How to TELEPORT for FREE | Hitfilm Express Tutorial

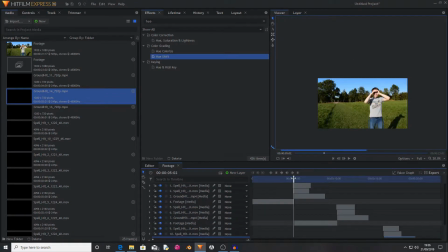Okay, so I have now gone through and added in all of the different teleportation effects on every point that I have to teleport to and from, and it looks pretty good. Something that I think is missing is some camera shake. Create a new grey layer.
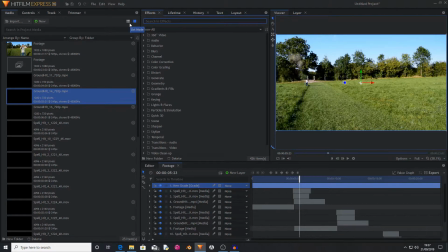And I'm now going to add the camera shake. It's just called shake. Drag and drop shake onto the grey layer.
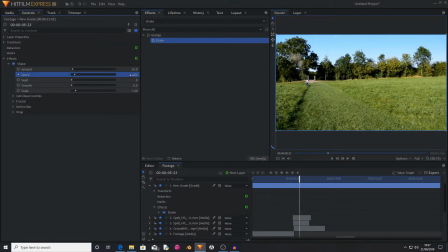Now in controls, I'm going to set its amount down to 15, smoothness to 2, and speed to 1. This is just giving a nice subtle camera shake.
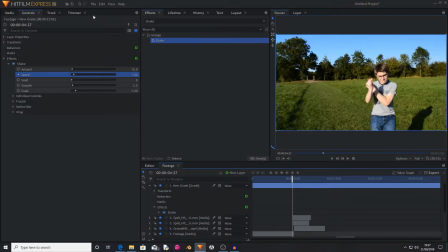Just remember also to keep saving your work. And at the point where I first teleport, I am right next to the camera, so that would make the camera shake as well. So I set a keyframe before I do my teleportation at 15,
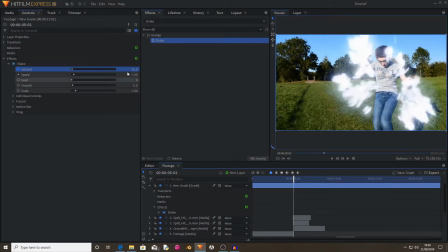then I move to the height of my teleportation and set it to something like 155 or something.
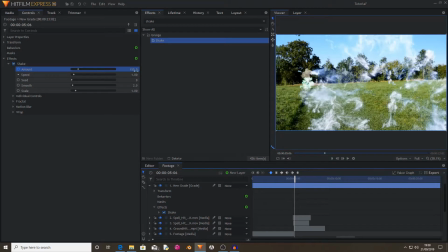That'll make it go absolutely crazy. Then I move on a few more frames and set it back down to 15.
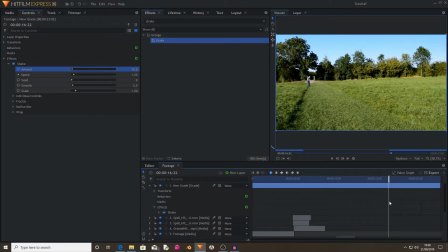Then I also remember that I appear right next to the camera right at the end, so I set another keyframe just before, then move along to the height of when I appear at the camera,
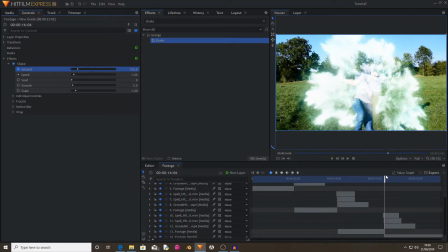and set it again to 150. Then after a few more frames, I tone it back down to 15.
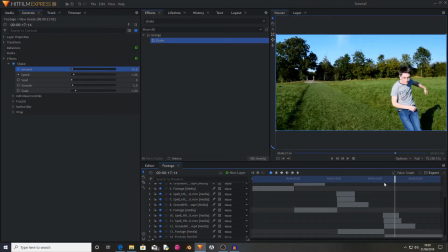So now it looks a bit more all tied together because you have the camera shake that almost interacts with the environment, and all of the effects look really cool. Something else that you could also do
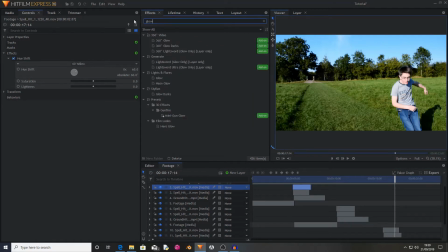is find your spell hits and find the glow effect and just drag the glows onto
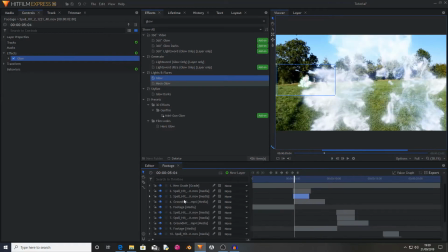this footage, because so I'm going to do this for all of my spell hits.
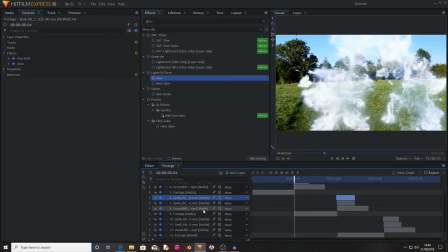So now I've added all of my glows in, it's time to save your work again and export your clip. I hope you enjoyed this tutorial. If you did, then please leave a like and subscribe.
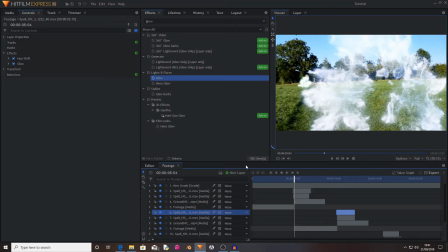Thank you for watching. See you in the next one. Goodbye.